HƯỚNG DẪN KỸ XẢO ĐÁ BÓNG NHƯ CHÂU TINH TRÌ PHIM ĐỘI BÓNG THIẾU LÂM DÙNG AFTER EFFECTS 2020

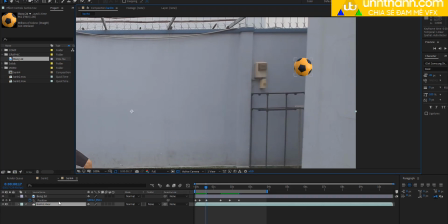7:49 thì các bạn cho các bạn thấy không Khi mình kích vào thì nó sẽ có hai cái rau nhỏ này lưu ý nha tất
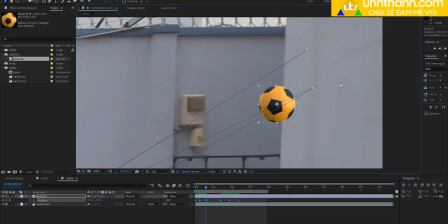7:55 cả những cái chấm này thì nó đều rất là khó thấy thì mình sẽ có hai cái rau nhỏ này bạn thấy không đó rồi bây giờ nhiệm vụ
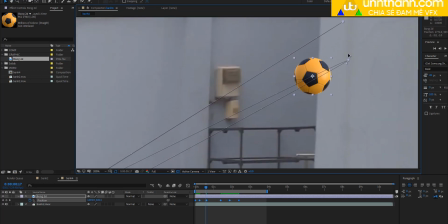8:00 của mình nè các bạn để ăn và kích vào một cái rau ở trên thì chúng ta có thể
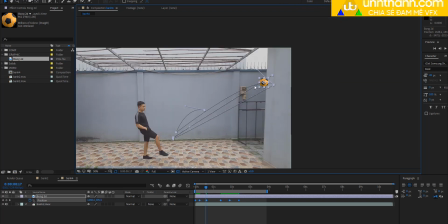8:06 xử lý được cái đường cong của ống này nhớ nha để ăn nha để ăn mà kết kết vào cái rau này
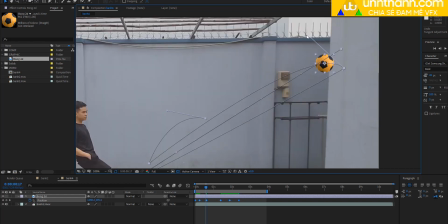8:11 trên Z đây ở đó thì mình
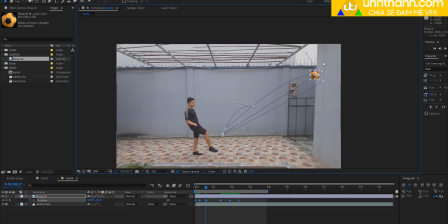8:16 sẽ có được một cái đường cong đầu tiên cái đường cong mà khi mà nó rơi xuống đường cong này lên đó công này công
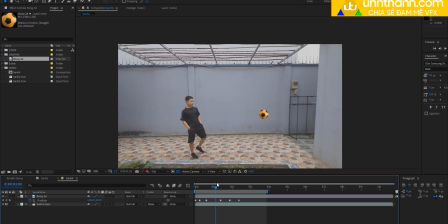8:34 này thì mình phải canh nghiệp tiếp theo để mà mình làm nữa rồi sẽ tùy chỉnh chút xíu nha quá trình này thì không ít thôi Tại vì nó chuẩn bị nó mới lên cái đi xuống này đi xuống
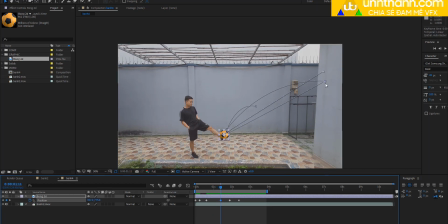8:48 thì cái đường cong mình làm cho nó nhiều hơn rồi mình sẽ vẽ cái đường cong cái râu này kích vào đây cái râu này nè các
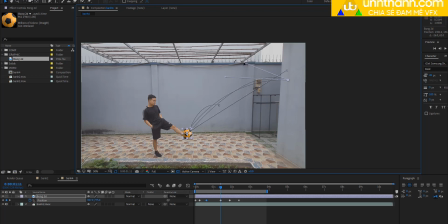8:55 bạn thấy nó mới đâu này nè đưa lên đây đó đưa cái râu lên đây mình sẽ coi thử cái chuyển động như thế nào đó rồi thì mình sẽ canh cái nhịp ngay đây trước mình sẽ ngắn ngắn n ở đây để tạo ra một cái vùng khoanh vùng ở đây thôi
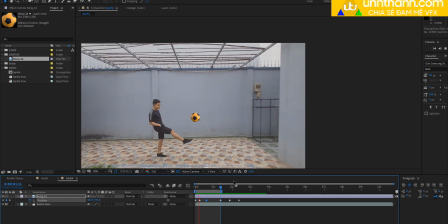9:13 đó bây giờ cái qua bóng của mình là nó cũng đã đỡ hơn hồi nãy rồi có nghĩa là nó sẽ không có quá khẩn nhưng mà các Các bạn quan sát nè, các bạn thấy được cái chưa đúng ở chỗ này là cái gì? Cái chưa đúng ở chỗ này là cái gì là cái quảng đường đi của cái banh này nó quá là xa làm cho là nó được cái độ rơi của nó nó không tự nhiên.
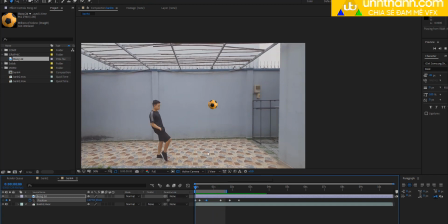9:31 Nè bầm, cái nhịp đầu tiên thì ok nha, rơi xuống vầm lên, rớt xuống rất là chậm. Thì để khắc phục điều này thì bằng cách nào? Bằng cách là, chứ nghĩ là nó khó ở chỗ đây vậy nè.
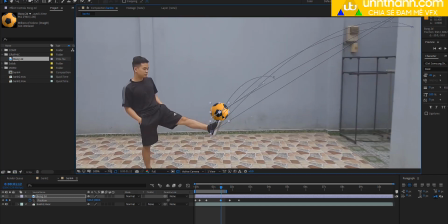9:41 Tại vị trí này bắt buộc chúng ta phải để cho cái banh nó chạm cái chân để nó đi tiếp một chuyển động nữa. cho nó nè tại vị trí này nè cái gì đây tại vị trí này chúng ta phải để cho cái cái cái cái bóng
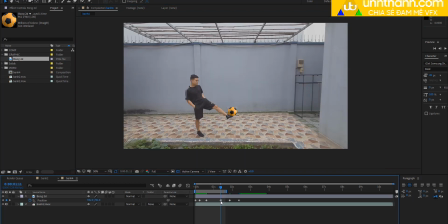9:53 nó chạm chân như vậy thì chúng ta không thể nào mà co cái kia lại vì đây đưa cái kia lại chỗ đây được để cho chuyển động nó nhanh nó đúng nhưng mà nó lại sai với cái nhịp chân rồi đúng không như vậy thì bắt buộc tại vị trí này mình cho nó đụng kia
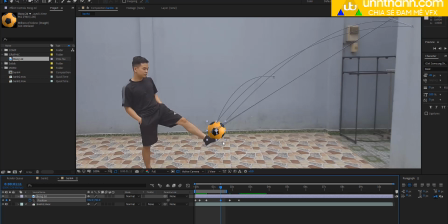10:06 rồi nó đụng cái chân rồi cái bóng thì mình không thể nào là mình mình thay đổi cái vị trí của con cách 2k được
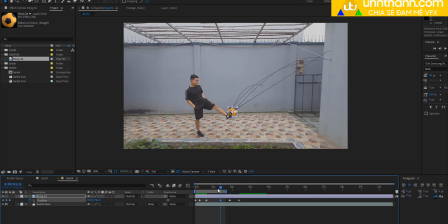10:12 thì mình sẽ chơi một cái ăn gian đó là đó là gì đó là mình sẽ ăn gian quãng đường đi qua bóng này đã lên tường thì trong cái phạm vi này này cái chỗ này này nó gần quá mình sẽ cho nó lên cao đây nè để cho cái độ rơi của nó mình ăn gian cái thời gian đó thì mình sẽ cho cái vị trí này lên cao các bạn để chọn
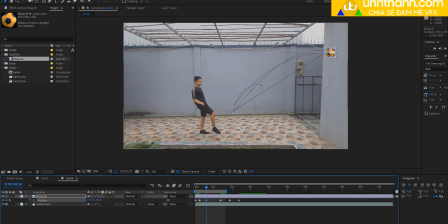10:30 vào cái đêm kỳ này nha sau đó các bạn nhắn ship và dẫn mũi tên đi lên nè các bạn cho nó qua bóng mình lên cao để cho cái quãng đường cái quãng đường đi nó sẽ nó sẽ là chậm lại chút xíu nè các bạn thấy nè lên nè đã lên một cái một cái và rớt xuống đó thì nó sẽ nó sẽ ăn gian được cái mặt đó nè
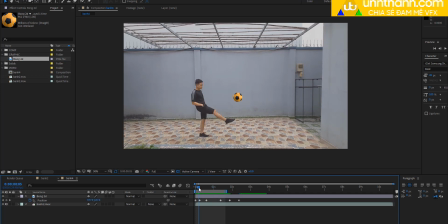10:49 đã lên đây thì cái mặt này có mình có thể ăn gian được này cái mặt giữa này nè từ đây từ đây lên đây thì mình sẽ cho nó chậm
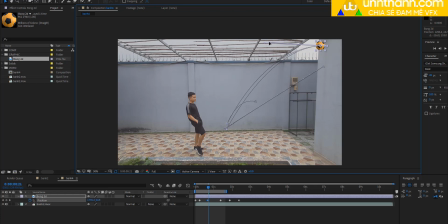10:58 chút xíu có thể mình sẽ chỉnh được cái đường cong này nè đó thì chỉnh được đường cong ở lên đây xuống đó thì nó sẽ mình khi ở trên cao rơi xuống thì cái quãng đường đi nó xa hơn như vậy thì có cái cái bóng nó có thể chậm được
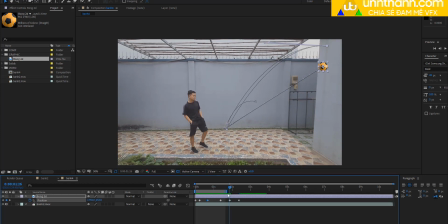11:13 tiếp tục như vậy thì cái mình sẽ làm tiếp tục cho cái kỳ tiếp theo của bên này ở